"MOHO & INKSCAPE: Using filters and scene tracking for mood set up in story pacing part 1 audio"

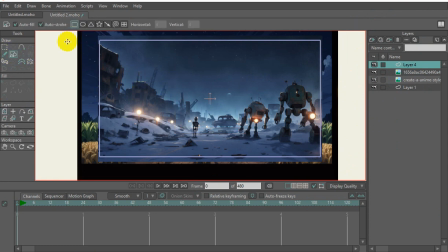You can do it in here, but I'm just used to doing it the way that I've been doing it, right?
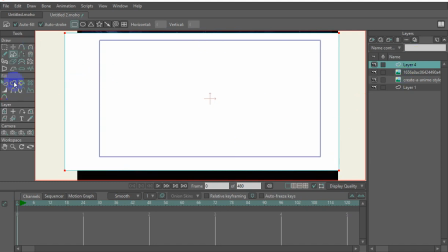So we're blocking the whole scene out. So here you will go here, right?
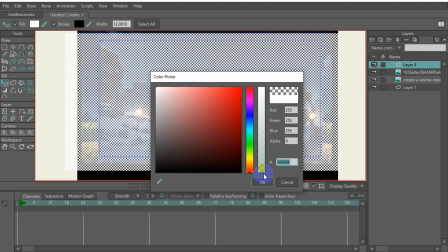And you just do what you would regularly do. You have these, you know, opacities and things like that.
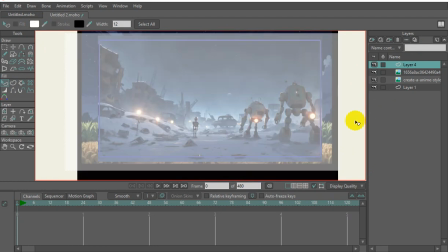Add blur, gives a different effect. Right, so that's a white overlay.
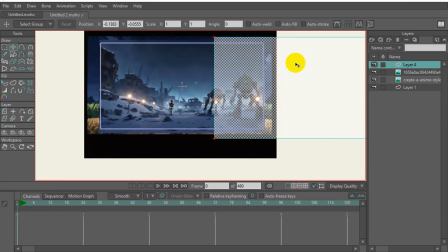So it's not the same thing as like if you were filming something, because we have the ability to control every frame of animation.
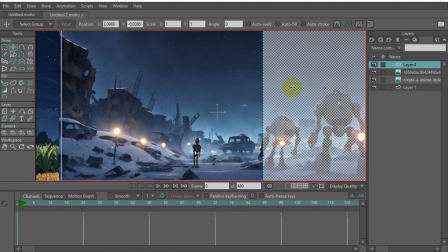And luckily, like that, where I don't know what movie did I recently see where there would be like they do a transition. A lot of movies and shows do it where when they're transitioning to either show something in the past,
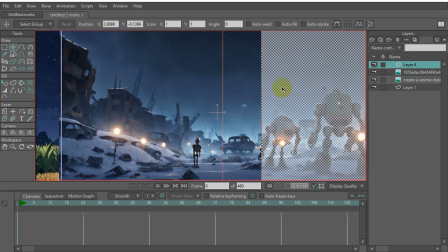or sometimes they'll do this kind of fall kind of thing where it's supposed to be something maybe in the future,
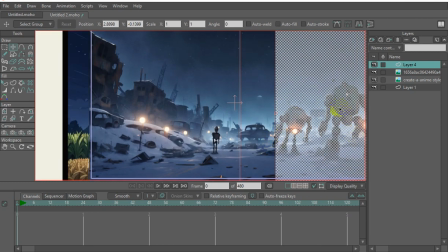whatever effect that is, they have to do that through the actual mechanics of the video, right?
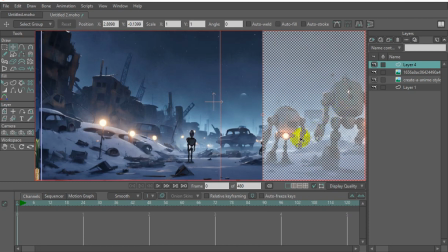Maybe someone's done it where they, I guess you could do it, because now every frame of video you can add whatever you like,
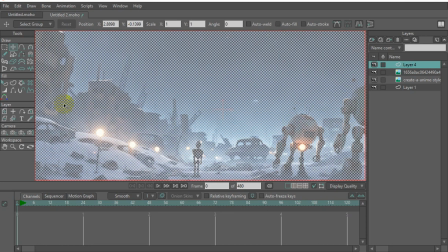but there's a difference in doing that and what it makes it look like when you're doing an animation.
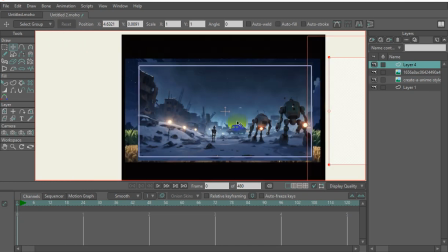So let me go back.
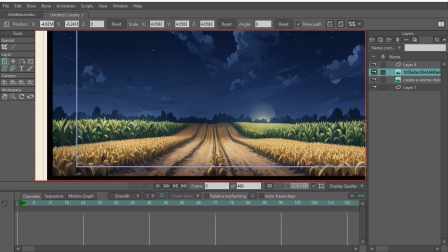So let's go back here.
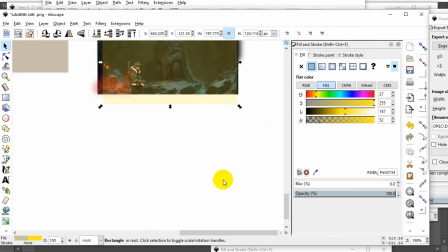So for the person was asking that question.
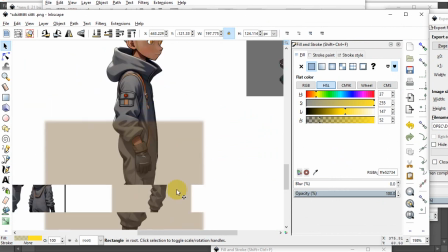So this is my filter that I'm going to use for telling something that happened in the past, right?
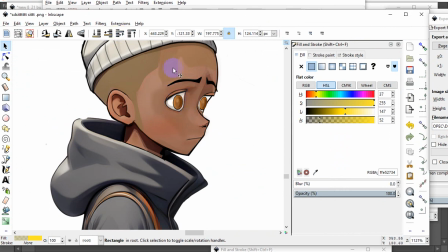I don't really use crayon that much as far as a filter cover,
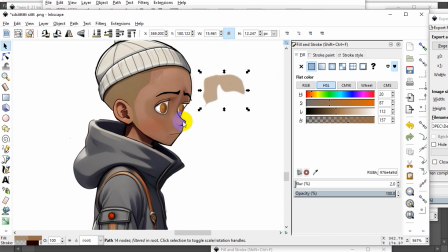but I wanted to have more of a pencil-y feel to it than what I call like a clean version, right?
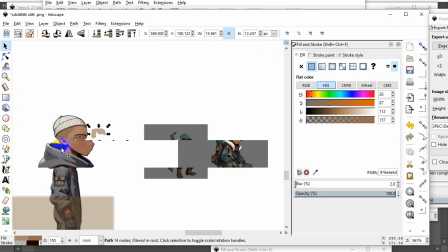So I want it to look like it's done in pencil,
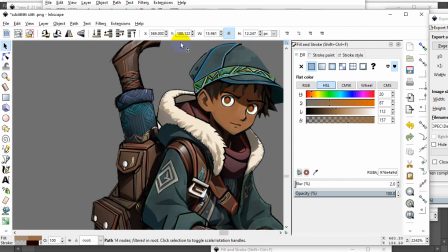not, you know, colored like this is.
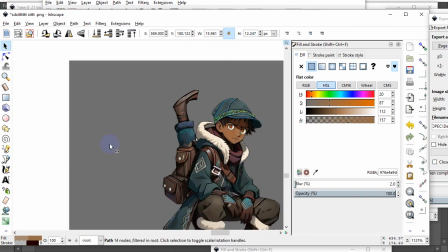And again, I have to clean this up, so people that know me, don't mess with me please.
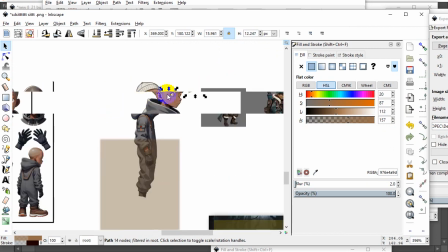So what I do is I use this technique, right?
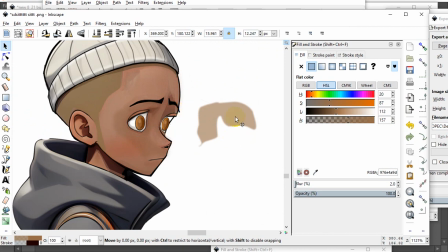It's not the same. And then the audience, when he looks at it, there should be something playing in the mind. Oh, this is a transition from something else, right? We're not on another planet. We're not,
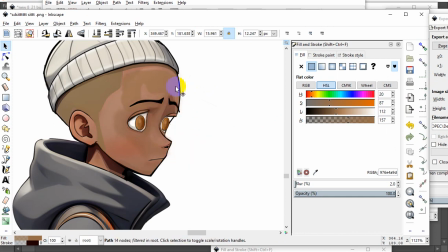it's a jail scene, something like that, right?
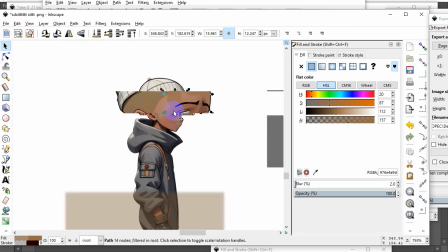So watch the difference between, because this right here looks like, this is patchy, doesn't look right.
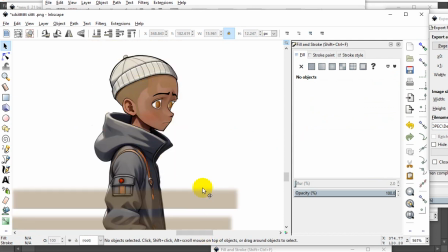When you put a filter over it like so,
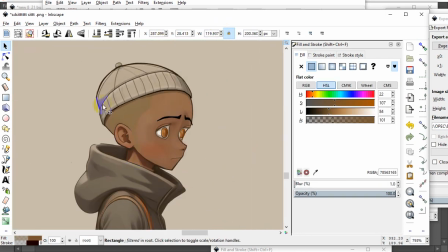you see the transition of the actual animation. Those blends that you're looking at that didn't look blended, once you put this cover over it, it gives the feel of, oh, maybe this is a different time, right?
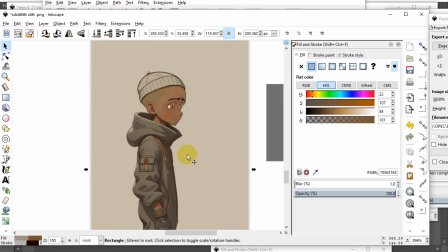Without me having to say, hey, he's thinking about
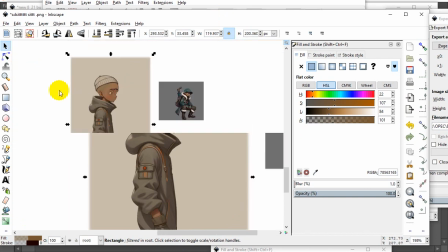when he was a kid or whatever, right? So if he's at the fireplace, right?
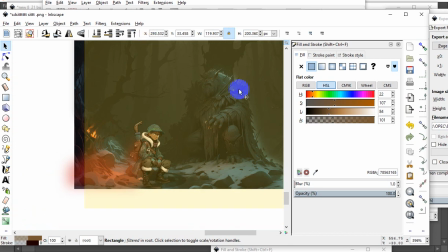He's at the fireplace. He just turned this dude here into stone because he thought he was going to be an easy victim.
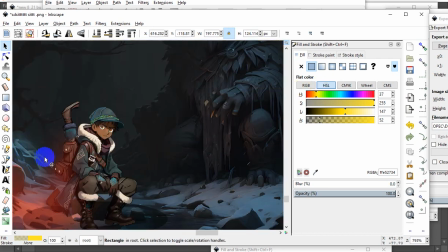And he's just chilling at the fireplace, right? And character, his head may...
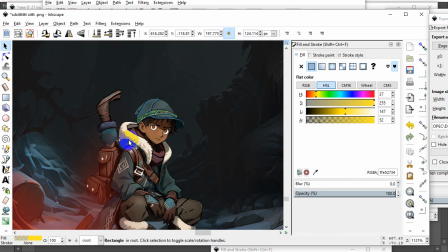Oh, okay. He's cooking, so of course we all cook, right? But the emotion that's going to play on the character is once he looks down at the fire...
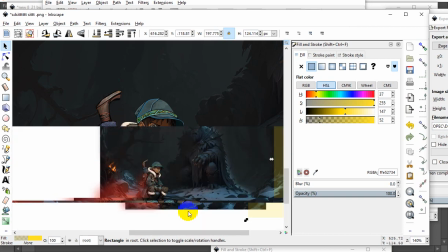And then I take you out of this colored scene into a more pencilated scene like this.
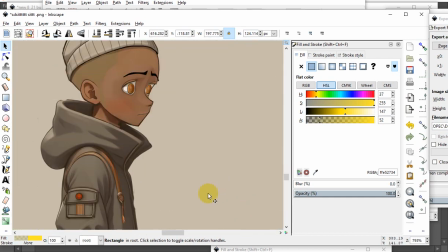That's going to be the transition and tell you, okay, what's going on?